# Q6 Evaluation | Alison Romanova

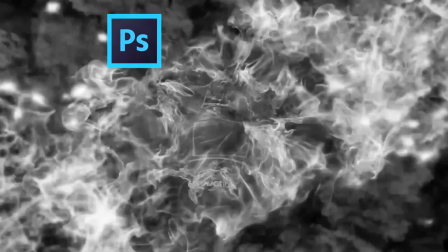So when we were choosing our ident, we decided to opt for Photoshop instead so we can alter the image.
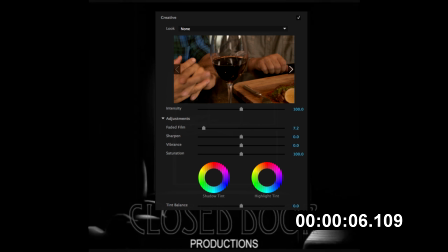And it's called Closed Door Productions. And we had to alter the colours and make it black and white rather than its red and yellow hues,
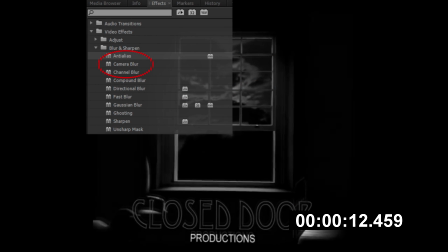because it really didn't fit in with our dark and cold sort of atmosphere that we were trying to portray. We used
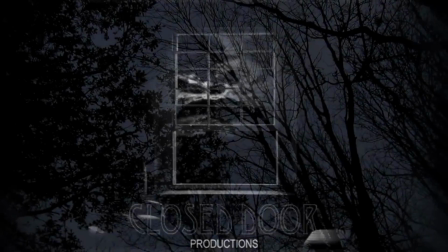the blur effect from the effect controls and increased the radius.
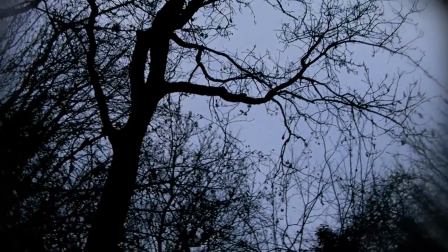Also, we created a vignette effect as well, just to make it all closed in and focus on our protagonist.
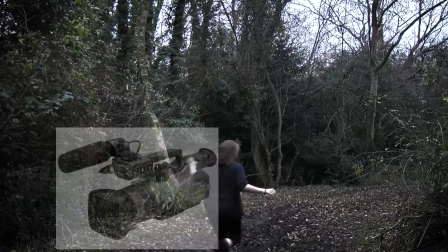When our protagonist is running, you can see that the Foley sound of running has been amplified, and we did that using the microphone from our DV cameras.
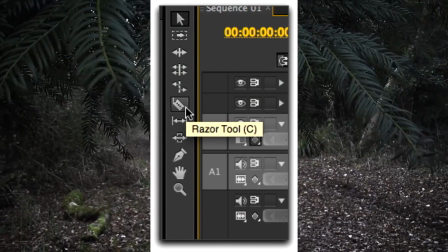So we made our actress, Alex, run in one spot, and so we had to use a lot of cropping tools, copying and pasting the same noises,
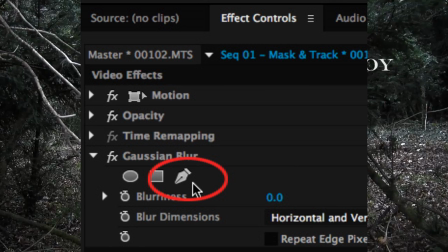and trying to change the levels of volume to make it more realistic and in time with the running.
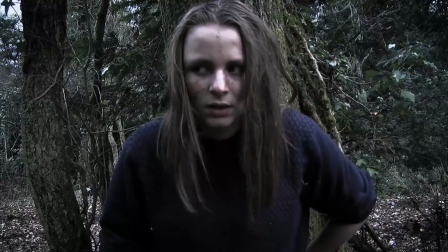So that was a really long process, but worth it. And for our title credits, we decided to use After Effects.
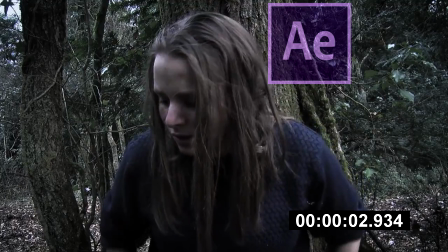We're going to use Premiere Pro, but the variety of effects were limited.
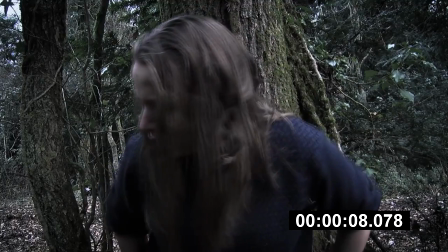And we used Times font, and we tried to keep all the same size, mainly 28, but because all of them were resized initially,
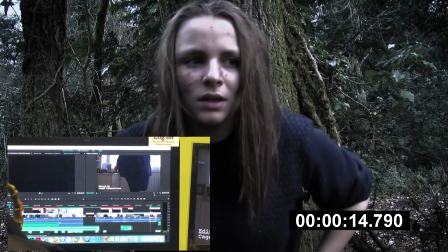they were changed into images, so we had to look in each scene and try and make sure everything was to scale.
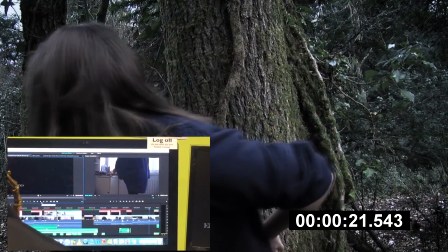The font is a bit simple, but we used a fade up effect to introduce them and a slow fade out.
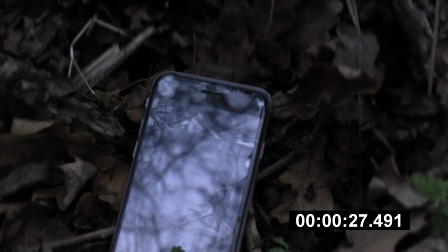With sound, we were looking mainly for non-copyright, so that was our keyword on YouTube and online.
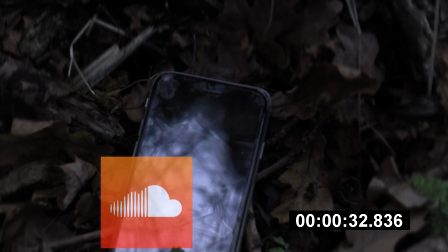I was focusing mainly on using SoundCloud footage because most of them are, copyright free.
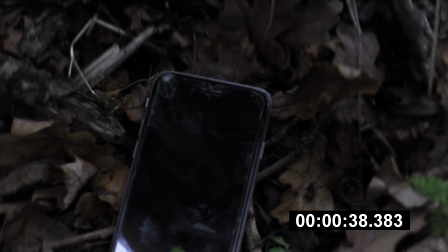Searching mainly for Silent Hill ambiences because the game itself has a lot of good soundtrack.
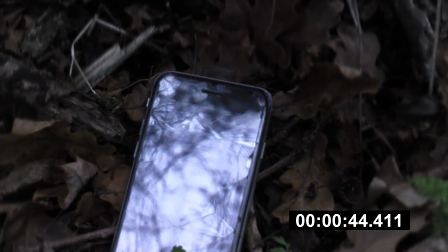At the same time, different ambiences of the forest, just to make everything come together and make the audience swarmed into the movie opening.
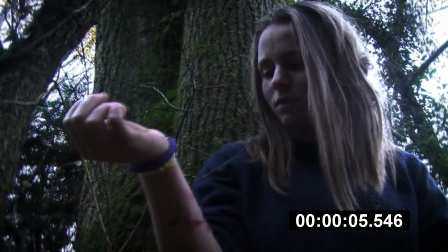Pretty much the entire opening sequence is very dark and sinister, and we created that atmosphere by going onto effect controls,
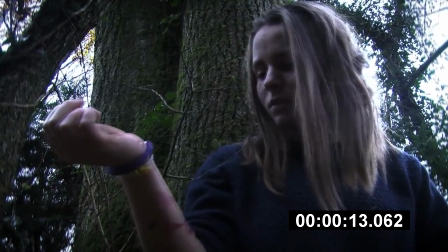decreasing saturation and manipulating the hues. A few of our scenes look really blurred, and we did that by copying and pasting the same footage,
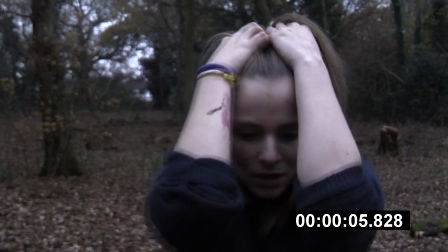placing on top and changing the speed of the footage by right-clicking and going on
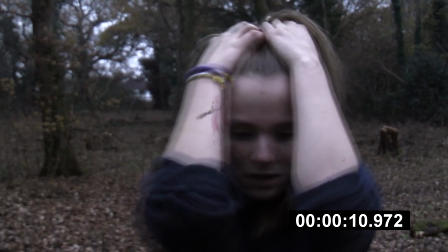speed controls and decreasing it to 50% or increasing it by 50 as well.
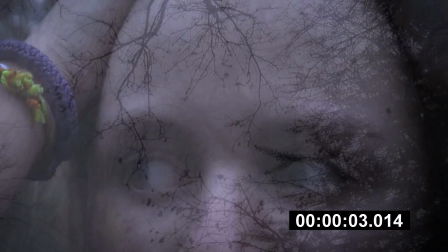So we did that to make everything seem out of place, especially in her point of view. And to make them both link together, we just decreased the opacity of the top footage.
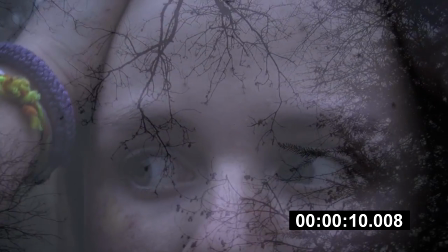I think that at this point everyone has been complimenting this shot because it has a lot going on.
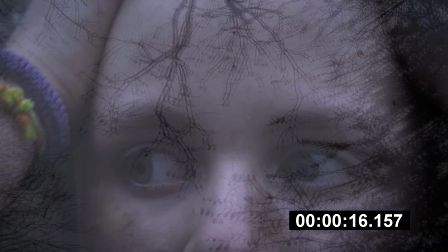We have the overlay of the trees, again we've lowered the opacity, and our main title is done in Photoshop.
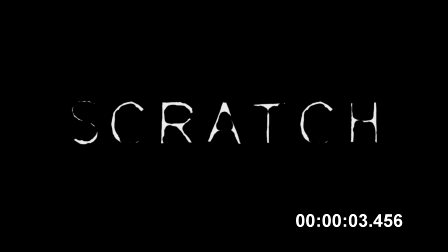I did it as an example at first because I was just testing out different effects and different fonts from thefont.com. But instead we just decided to use it because in the end we couldn't find the original font, we couldn't manipulate, and like most of our titles we also used a fade in and a slow fade out.
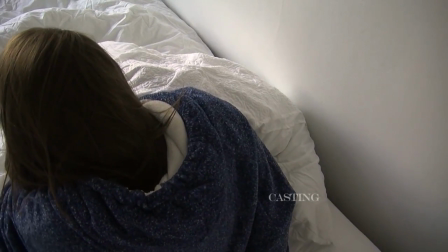Now when she wakes up everything seems a bit warmer. When it came to sounds of cars and clocks ticking, we had to also get non-copyrighted music from YouTube,
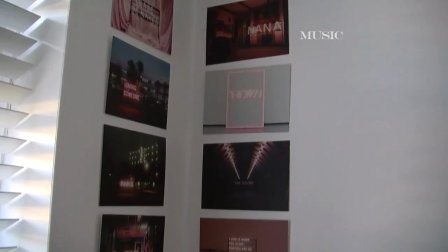and we just had to edit quite a bit and place them in the right order.
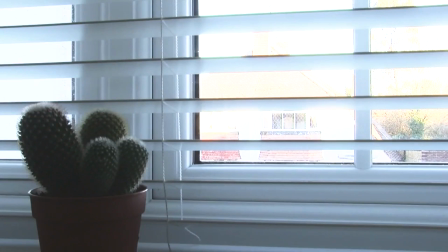You can hear at one point the drone gets louder, and we used the pen tool to try and amplify it a bit more,
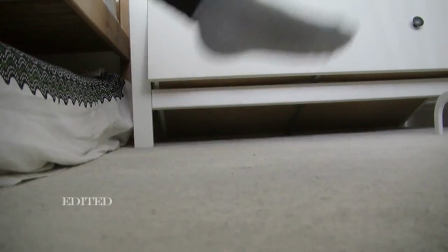so we were clicking at random points of the audio and increasing the level of it.
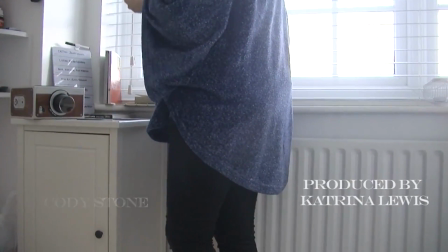Also, when the protagonist starts typing on a phone, we also couldn't get Foley sound, so we had to Google typing,
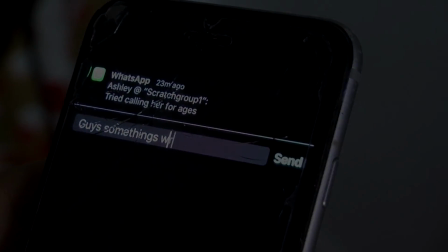and that was even more of a hassle because we had to take out each of the typing clicks and cropping and copying and pasting the same thing using razor tool. I think when it comes to creating a title sequence, the most important software was probably, for me, Premiere Pro, because without it we cannot put together our footage and create a sinister atmosphere that we are intending to make. All the conventions of a thriller needs, dark colours, cold hues, so they had a lot of editing, editing options, so you could change the colour grading. If anything, if we didn't have enough time, we'd probably just need to correct the colours.